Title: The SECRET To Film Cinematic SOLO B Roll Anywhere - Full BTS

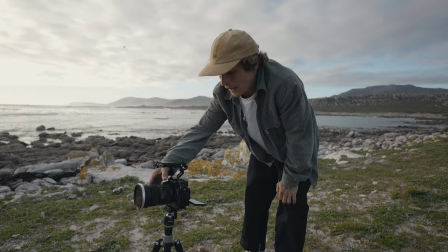(7:18)
one of my favorite things to do when shooting solo is just to create movement in the shot so if i frame up a shot here with
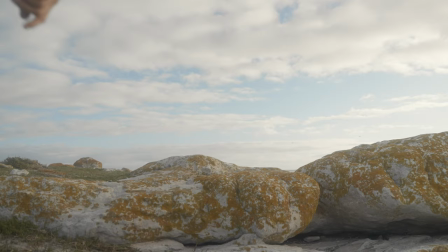(7:26)
my feet slightly wider than i actually want it i can digitally zoom in and then pan or slide across with my feet and it will create some
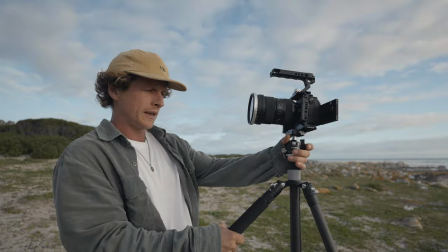(7:33)
nice movement to stay with the theme of like trying to get movement in our shots i'm going to get a little selfie shot and if you'll notice
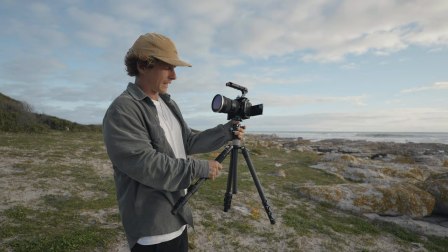(7:40)
on this tripod it has a couple of secret little weapons this has a nice little handle here and this leg does something different from the others
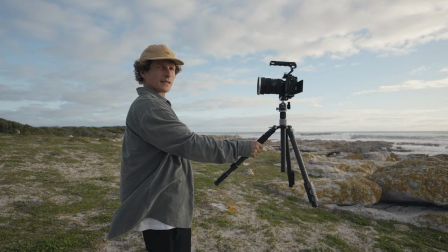(7:47)
which I'm gonna show you on the next shot but for now I can use it as a really nice selfie handle to get the camera a little further
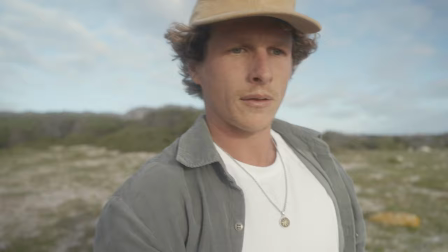(7:53)
away for me because I don't have the widest lens with me right now so I'm just gonna get one like this and walk up and
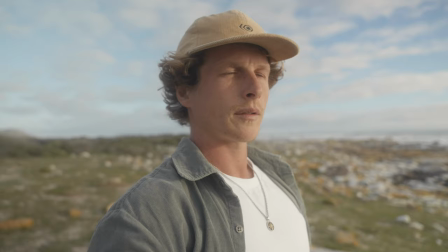(7:58)
then it's just gonna have like a nice detail of my face kind of
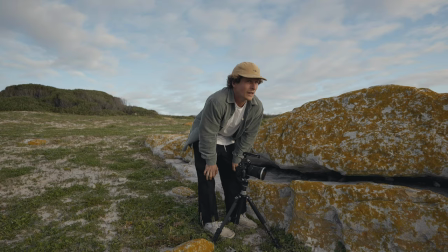(8:03)
another way that I really like to add movement into my solo b-roll is by
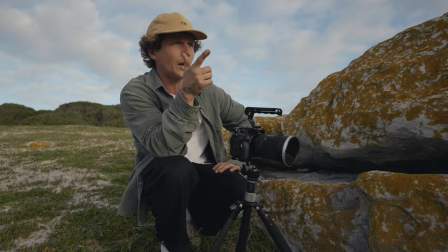(8:09)
getting cutaways of other things that not every single shot needs me in so i'm gonna get a couple of cutaways of the ocean kind
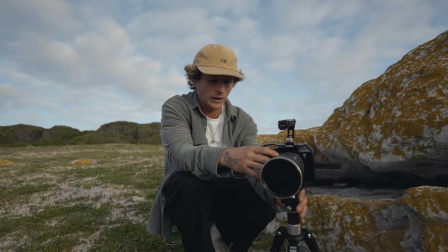(8:16)
of the view that i was just looking at and the really cool unique little trick that we can do right here is that this leg actually
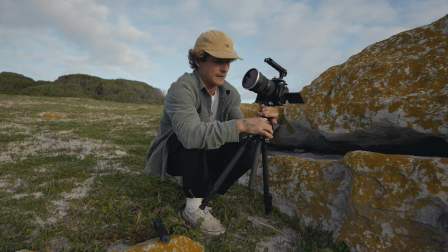(8:23)
unscrews and becomes a monopod i want to get some nice zoomed in shots so i don't want it to be too
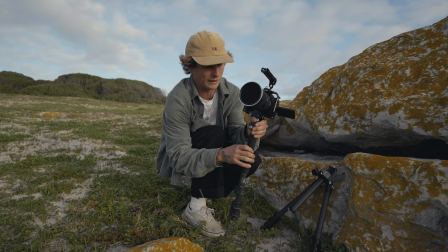(8:29)
shaky so i can just use this as a bit of support still have my ball head on
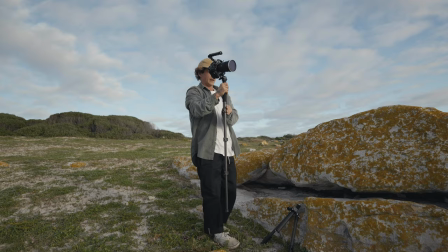(8:37)
and that's really going to help me out just to stabilize especially if i was on like a much longer lens now
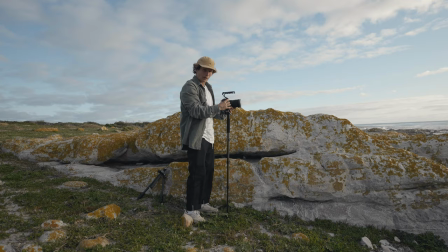(8:45)
I can basically be here and it's still gonna have like some natural movement in it because I want
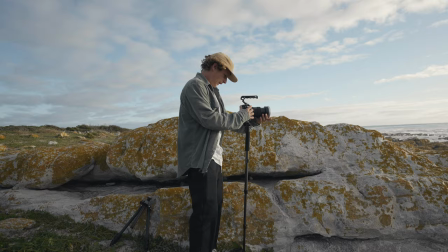(8:51)
that movement I don't want to be like locked off on the tripod and I can also keep it stable enough and we've even got some sunshine coming out okay I'm gonna get one last like ending shot now the Sun's come on nicely I'm just gonna get something looking back onto my face as Like just a nice and like to kind of set the tone
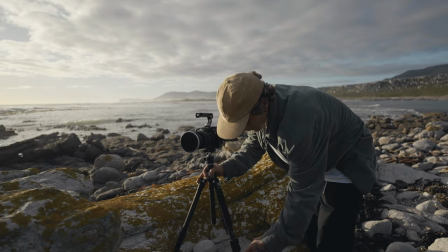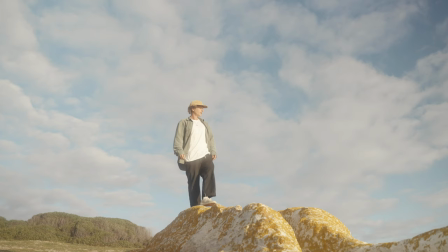(9:17)
And then Just look back on to where I was up there That's gonna be it for all the shots that we need nice and simple But I think will be a cool little video for what I actually need to make
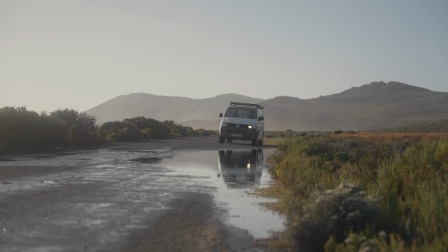(9:32)
I am gonna show you guys the edited version with some like cool music and effects now So let's roll that and see what you think
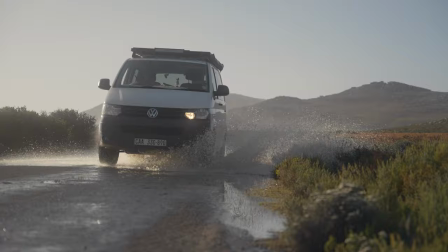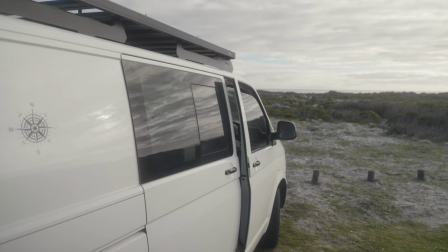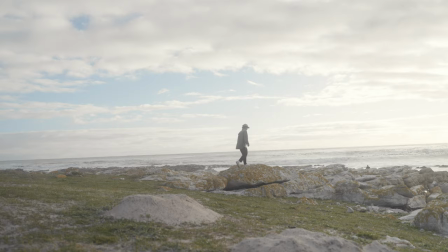so that was it i hope you guys liked it it was really fun shooting out here we were really quick and easy with this tripod making it really convenient to like change the angles and everything when you guys are filming solo b-roll if you want to find out anything more about this tripod it's going to be linked in the top of the description i've been filming so much solo stuff lately and traveling so much lately and this is the tripod that i'm going to be taking on all of my traveling trips it's like super essential really nice and light fits down so small which is really important as well so if you guys do want to check it out it is going to be in the top of the description other than that have fun bye